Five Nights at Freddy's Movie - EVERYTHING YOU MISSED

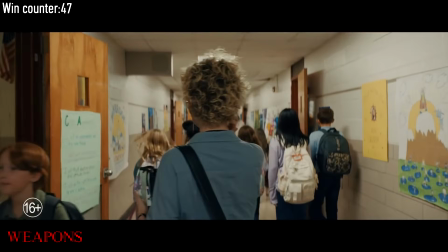[16:35]
I love it when horror movies have a world with specific rules and one way or another limits.
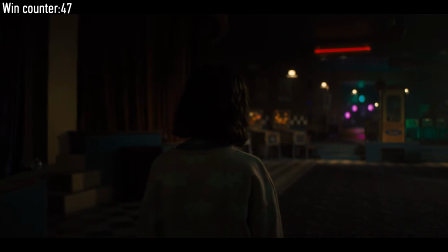[16:40]
The dream changed for a specific reason, Abby's arrival. Now the children want to take her from Mike, but it raises more questions.
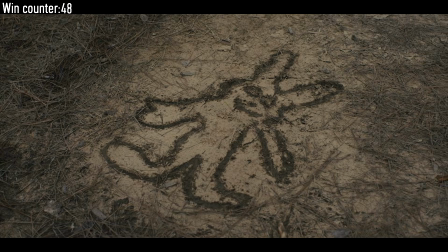[16:47]
How do the children know who took Garrett? And what is this rabbit? There are specific reasons for everything, and they aren't some OP reasons, but justified ones. The boy really left Mike an answer about who took Garrett.
Freddy, this is my brother, Mike.
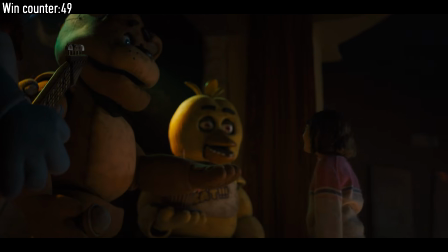[17:03] This is a joke, right? I mean, you knew about this. Guess you figured it out.
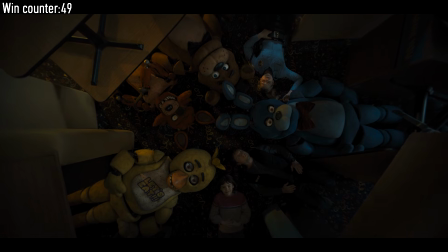[17:12]
Well, this I did not expect from a horror movie. I thought these evil animatronics would chase the main character and he would valiantly fight them.
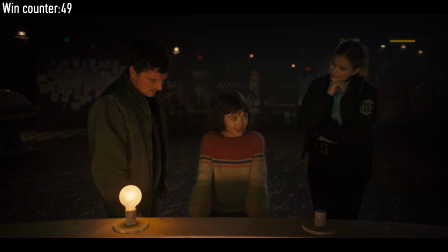[17:20]
But here they are all hanging out together and no one is an enemy to anyone else.
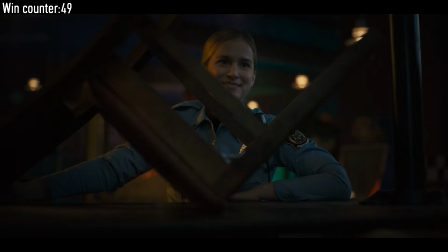[17:25]
This is very unsettling because we still don't know where the conflict is, what will happen next, and who is our enemy.
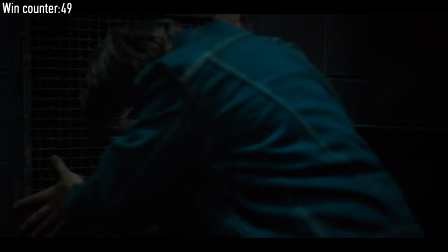[17:32]
However, on the other hand, in horror movies, you sometimes need to lighten the atmosphere.
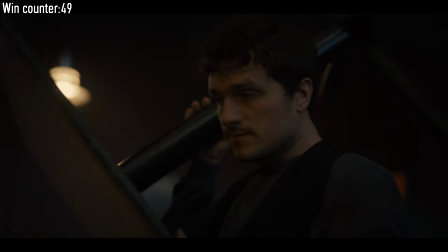[17:36]
Make a positive, energetic scene, something like that, to give the viewer a break before plunging them back into the nightmare.
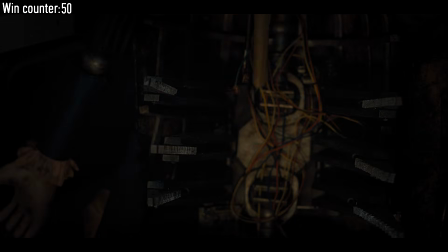[17:44] Don't. They're spring locks. Ooh.
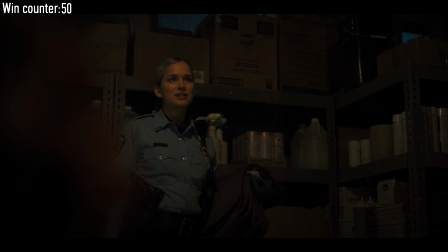[17:49]
They told us an important part about the animatronics. This is how the yellow rabbit will be defeated.
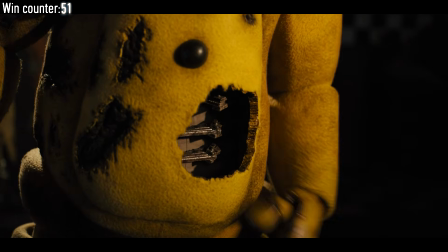[17:55]
But that's not all.
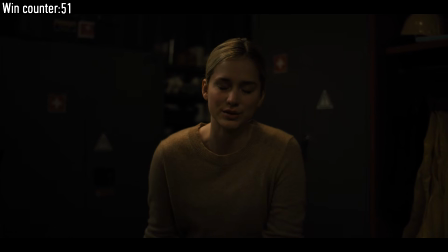[17:56]
Death inside an animatronic is a ritual that traps a restless soul inside the robot, which is exactly what will happen to the yellow rabbit.
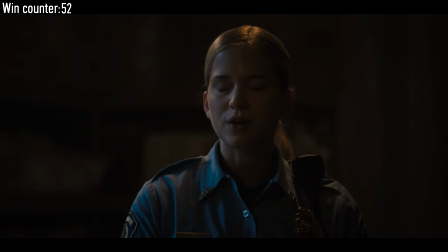[18:04] And what if Abby come in here? What if she found that thing? You're the one who brought her, Mike, not me. What I can't wrap my head around is why.
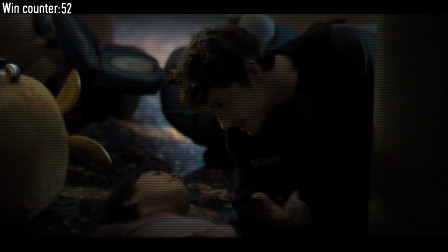[18:10] Can you explain this to me? But I really need you to help me understand. I need to ask. I can't explain it, but when I'm here, I feel closer to Garrett.
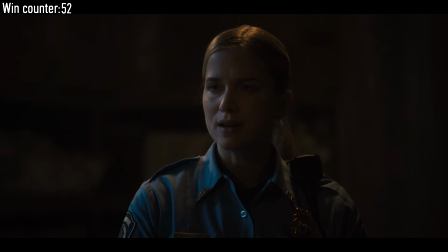[18:17]
Excellent dialogue. It seemed like Mike was right, but so was Vanessa. The conversation came to Mike's lie.
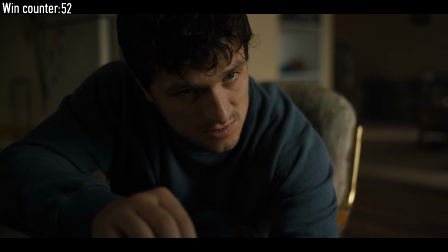[18:23]
He brought Abby for his own personal goals, not because there was no babysitter.
You need to drop this.
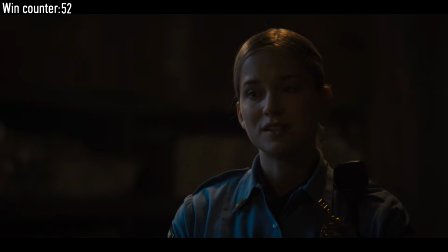[18:29] I don't really see how that's any of your business. I'm telling you, you need to let it go.
But again and again, a lie, this time from Vanessa.
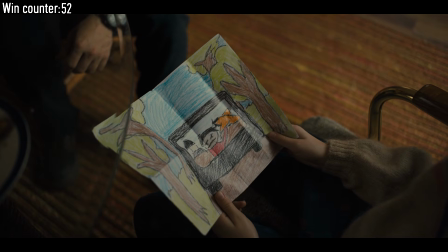[18:35]
She knows who Mike is talking about and who took his brother, but she can't say it.
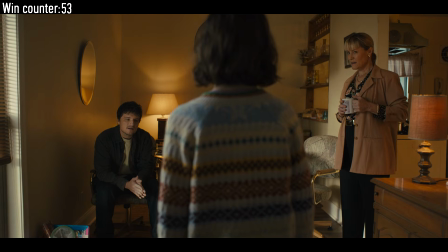[18:40] Well, there's my favorite little girl. What did you do? Abby, look, I think if you just...
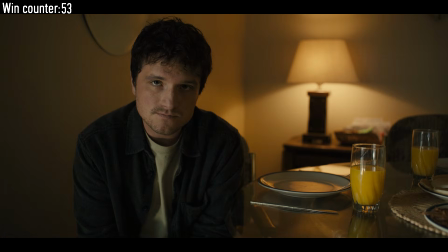[18:46] Hate you, Mike!
I think I understand the meaning of the yellow color.
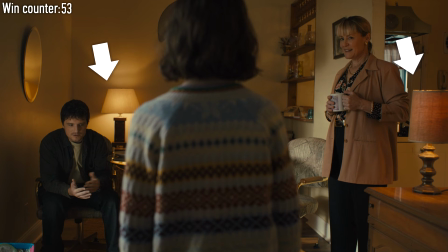[18:51]
The aunt and Mike stand next to lamps with yellow artificial light. These are the adults who only think about their own goals.
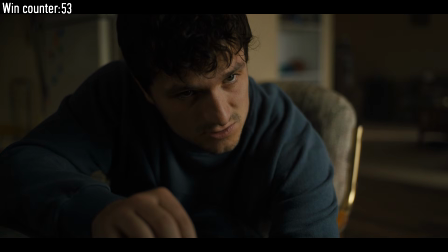[18:57]
The aunt about money and Mike chasing the past. Meanwhile, Abby has no yellow lamps.
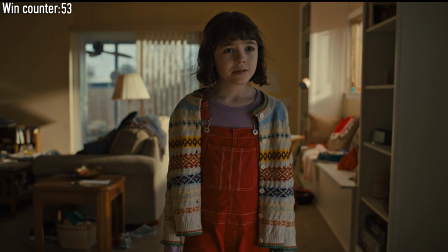[19:03]
Behind her is natural sunlight. For those interested, sunlight is usually considered blue, not white or yellow.
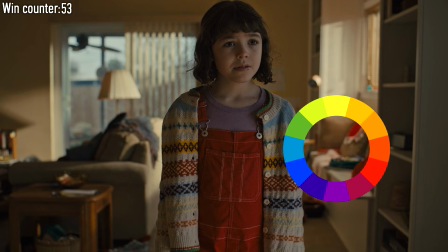[19:09]
And Abby is wearing a purple sweatshirt, the opposite of yellow.
Sweetheart, what's wrong?
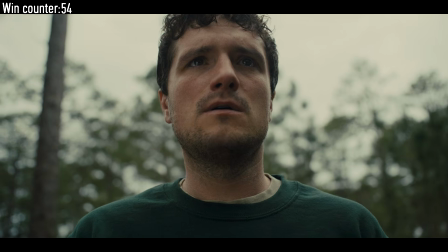[19:14] This isn't how it happened. But it could be. I just want to find the man that...
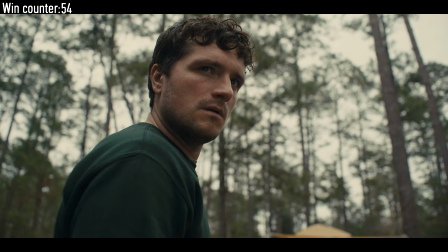[19:20] You're lying. You want to save Garrett. You can have this dream every night.
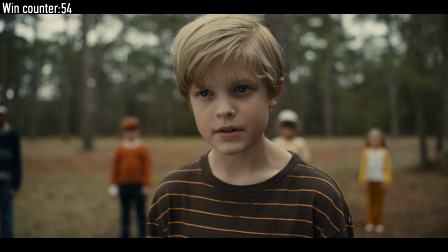[19:25] We want Abby. It's time to let her go, sweetheart.
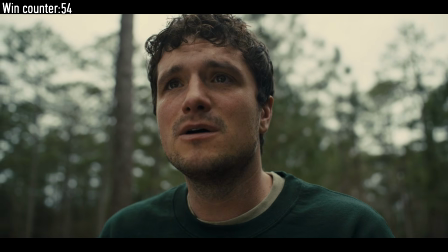[19:31] Okay.
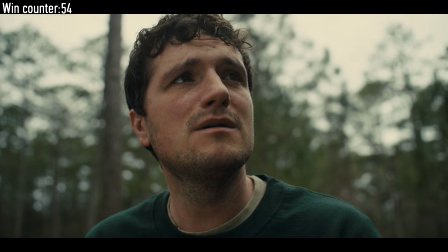[19:35] Yes. This is just a nightmare.
I realized this is real horror.
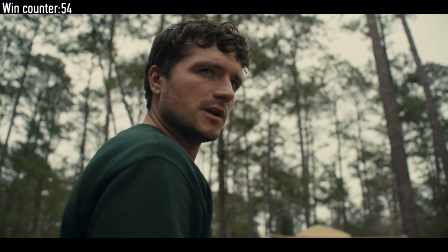[19:40]
The main character was completely broken. That's what's truly frightening. Beyond jump scares and killings.
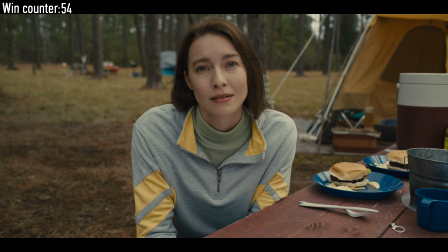[19:45]
Mike gave up his sister, succumbing to his trauma, These children are real devils, or rather, the one controlling them.
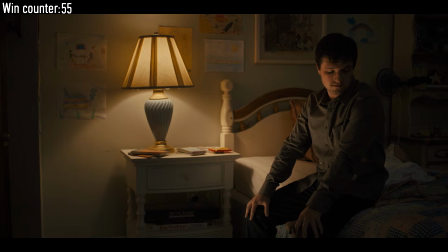[19:53] You're sitting on my friend. My friend says you're an idiot.
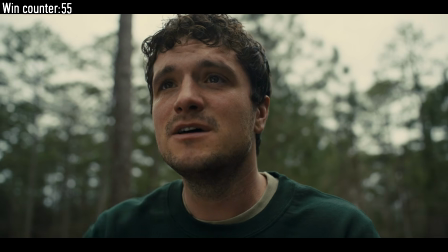[19:58] At least I'm real. Okay. Yes. You're home.
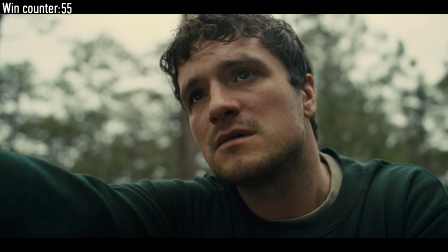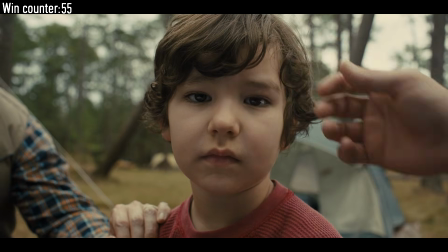[20:09] No, this is wrong.
The moment of realization is reflected in both Mike and his sister.
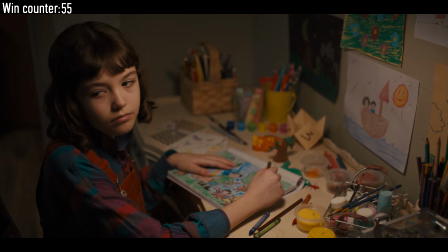[20:14]
He judged Abby for communicating with an imaginary friend, saying, "I'm real, unlike him."
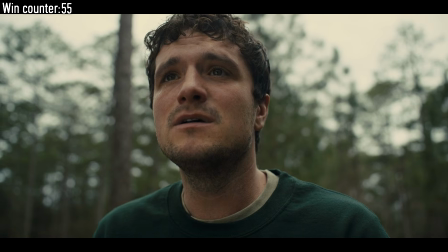[20:20]
But Mike does the same thing. He is no better, chasing the non-existent ghost of his younger brother who is not there.
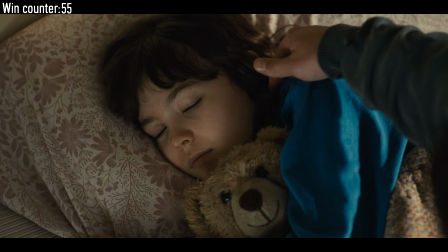[20:27]
And Abby, unlike Garrett, is real. Only because of this does Mike realize the error of his choice.
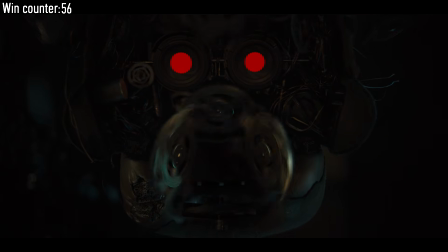Another reference to a game, well, this time it's obviously a horror game.
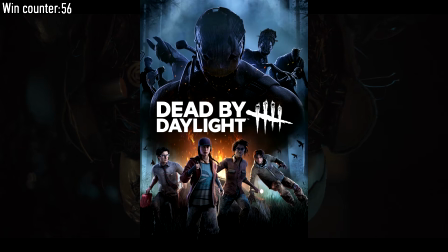[20:43]
Dead by Daylight.